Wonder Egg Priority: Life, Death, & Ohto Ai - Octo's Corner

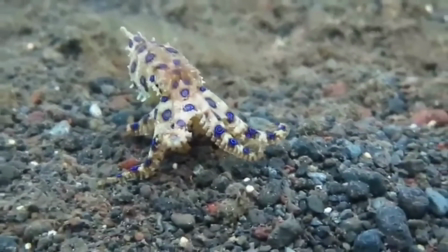(28:49)
It's such a simple metaphor, in fact, that the series expects you to figure them out immediately.
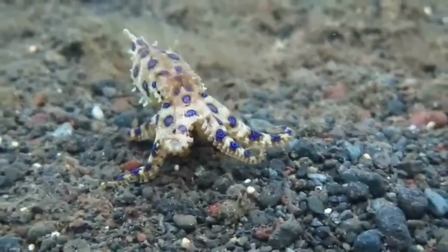(28:56)
You shouldn't have to think about this particular metaphor. It isn't supposed to be important. Now that that's settled, though...
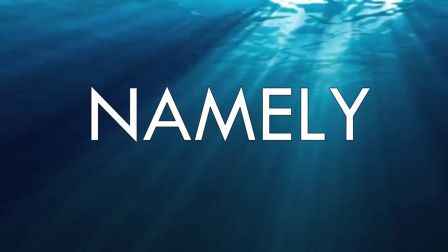(29:03)
I have several questions! Namely, why does Kurumi know about the simulation?
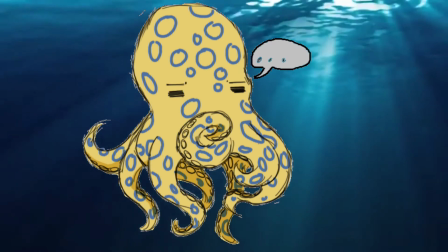(29:08)
If something comes along later, we'll answer this, but if it doesn't, that's a plot hole.
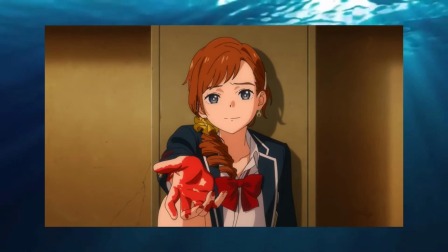(29:12)
She actually seems incredibly familiar with this entire system already, and says as long as Ai's heart and eyes remain intact, she's immortal in this world, which is, as she puts it,
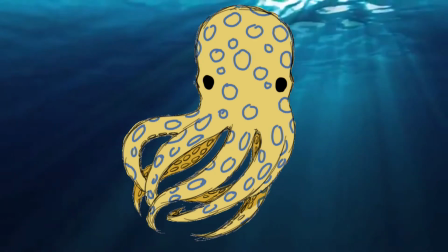(29:26)
You can actually make the argument that since this girl is really familiar with how this all works, and she wears an egg-shaped earring,
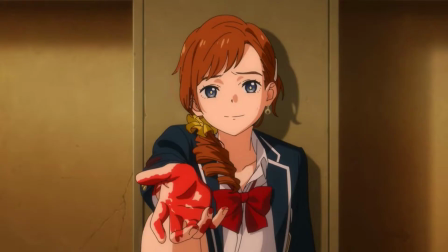(29:32)
that she's been through this whole system multiple times, which may be true given her visual similarities to another character,
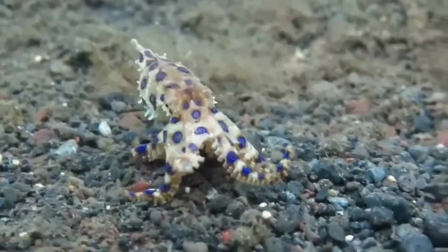(29:39)
but I don't currently have any evidence on that, so we're just going to move on for now. Do not worry, though, we will be back on this subject later.
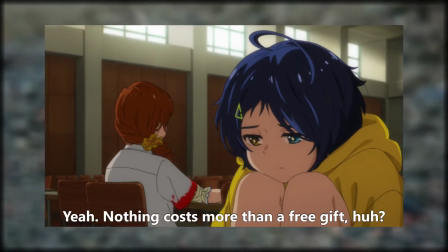(29:45)
Oh, also, she says this, and it isn't wrong to apply that idea to the rest of the series, but it also is not the point of the entire series either.
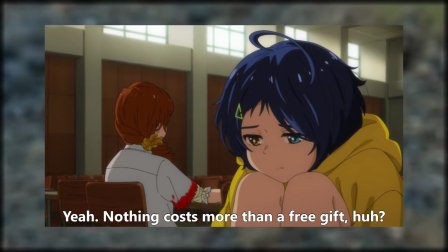(29:54)
It's just insight into this particular character's viewpoint, though, like anything with talent behind its writing, it is going to be something that gets called back to later on once or twice.
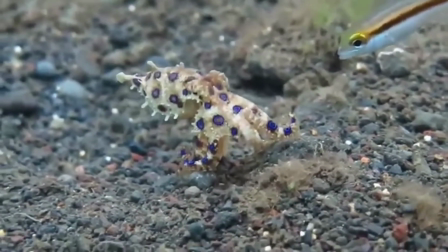(30:05)
A surprising amount of people took this statement here and ran with it,
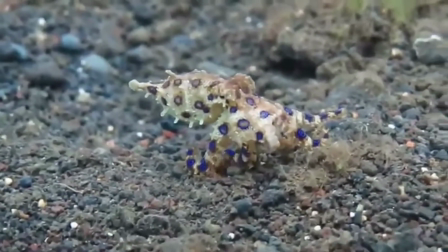(30:09)
which is unfortunate because it isn't actually as integral to the point of the series as you might think,
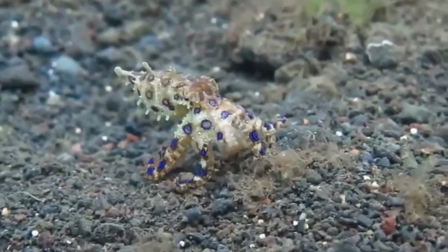(30:14)
though it is incredibly profound as well as extremely applicable to gacha games and other free-to-play experiences.
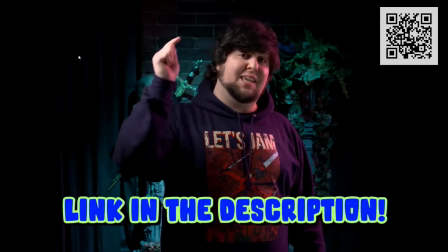(30:20) Hit the link in the description.
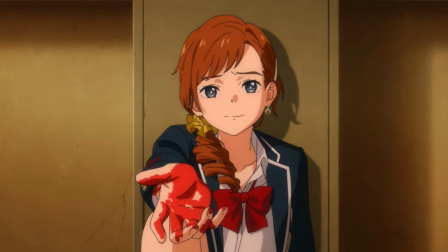(30:23)
The girl here is also shown to be wrong about other things too, though. like when she says that I wouldn't have broken the egg if she had friends, when in fact she only broke the egg on accident when she threw it at the toilet paper man to try and get him to stop
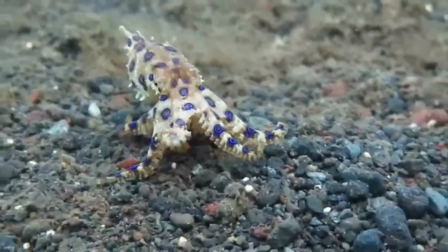(30:38)
yelling at her. She threw it as sort of a defensive reflex, if you will. Hatching a friend, as it were, was not at all what she was attempting to do,
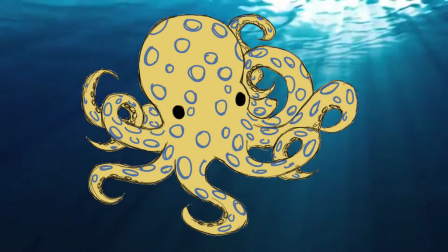(30:47)
though in the grand scheme of Wonder Egg Priority, this assumption is more or less true in a sort of meta sense.
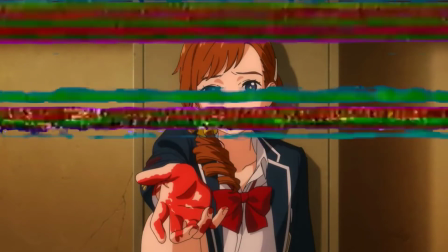(30:53)
This girl is the follow-up to the Cursed Cat comparison, by the way.
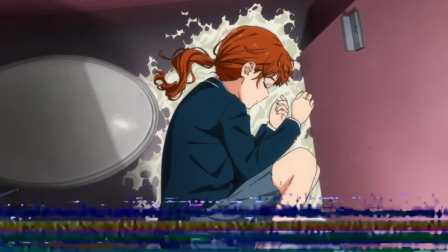(30:56)
I made Kudumi her problem by choice at first, and now wants nothing more than to get rid of the problem entirely.
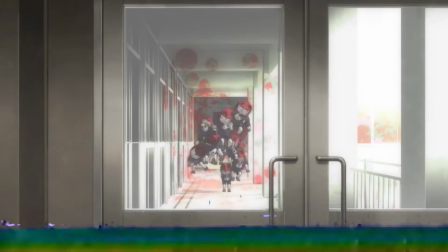(31:03)
It's worn out its welcome, if you will. So, instead of putting herself in harm's way to save the dead cat and give it a grave,
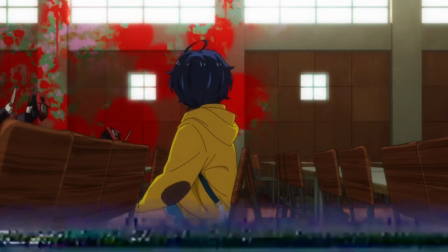(31:10)
she just lets the Sino elves go right past her because they don't attack her on their own.
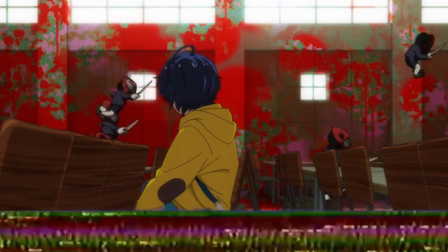(31:15)
Only the perpetrators do.
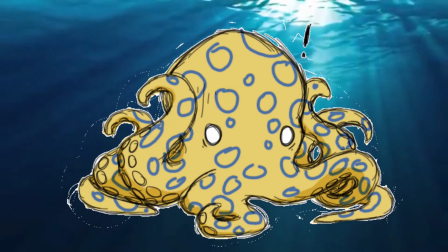(31:19)
Sorry, I just, I really enjoy using that clip. the animation is just really good and the musical timing and stuff it's it's freaking awesome
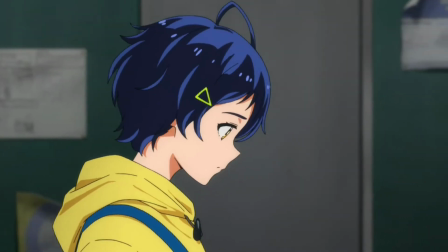(31:26)
okay but where were we oh yeah again on her own i walks with a multicolored pen this is a good time to point out that a lot of her
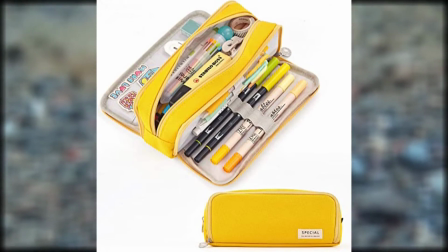(31:35)
color design is meant to call back to a pencil case or children's coloring book art in other words so
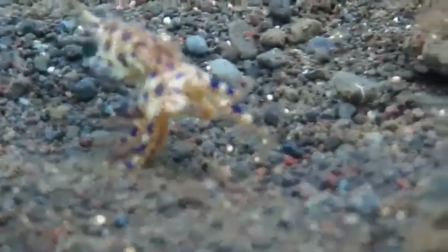(31:42)
her weapon being a pen is just to kind of finalize that point which is accurate because art is the root of Ai's problem,
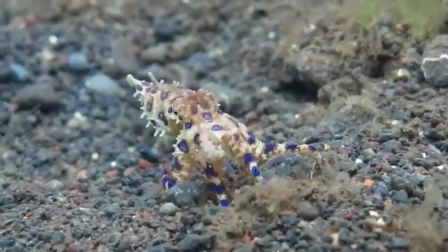(31:49)
and it's the reason she's antisocial. Same as how the other girls' weapons are metaphors for their own issues, which, again, we'll get into that later.
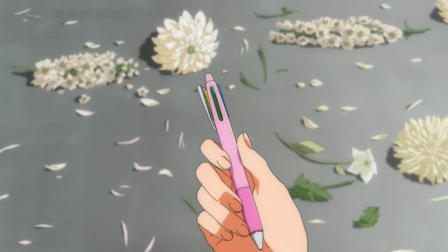(31:57)
These flowers, messed up and abandoned on the floor, are synonymous with Buddhist funeral floral arrangements,
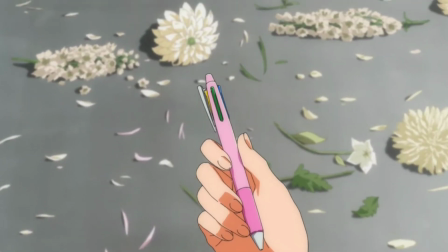(32:03)
so death and the fact that they've been dropped on the floor is a metaphor for Ai abandoning Kurumi in the previous scene.
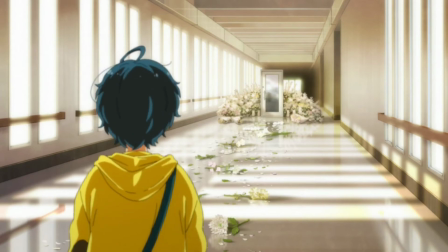(32:09)
The door is a common way of expressing a change or gateway between two worlds,
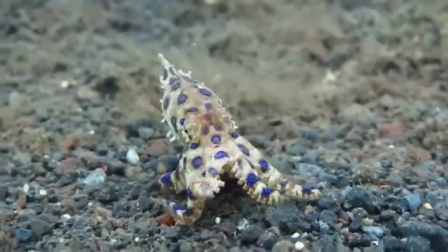(32:14)
so I going through it changes the narrative focus to be more self-centered and main character focused, because she's abandoning the needs of others,
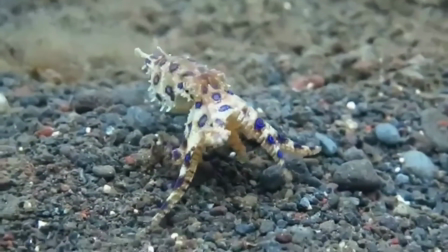(32:23)
as it were, and that idea is confirmed by what happens next on the roof.
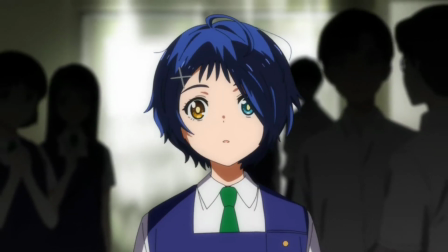(32:27)
That's why it makes perfect sense to put a flashback here, where, just like we discussed, bullying is not the problem.
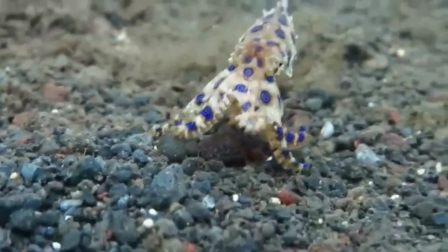(32:33)
Ai bullies herself more than anyone else bullies her. Granted, she does get bullied, like I said, or at least she claims she does,
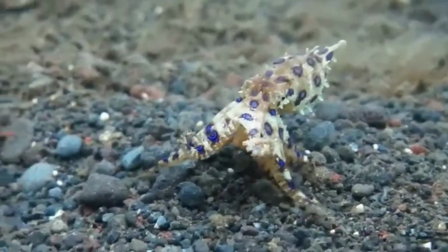(32:41)
but the way she carries herself implies that she beats herself up over it more than other people do.
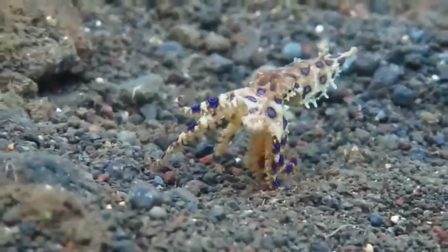(32:46)
So if I'd have to guess, I'd say that bullying probably came from elementary school and has simply haunted her ever since.
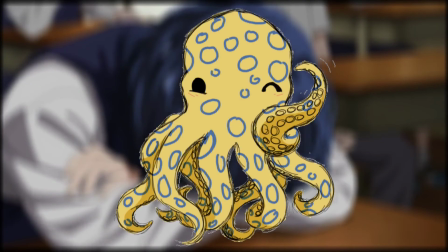(32:54)
Notice how Ai views the character of Koito. Emotionless, somehow.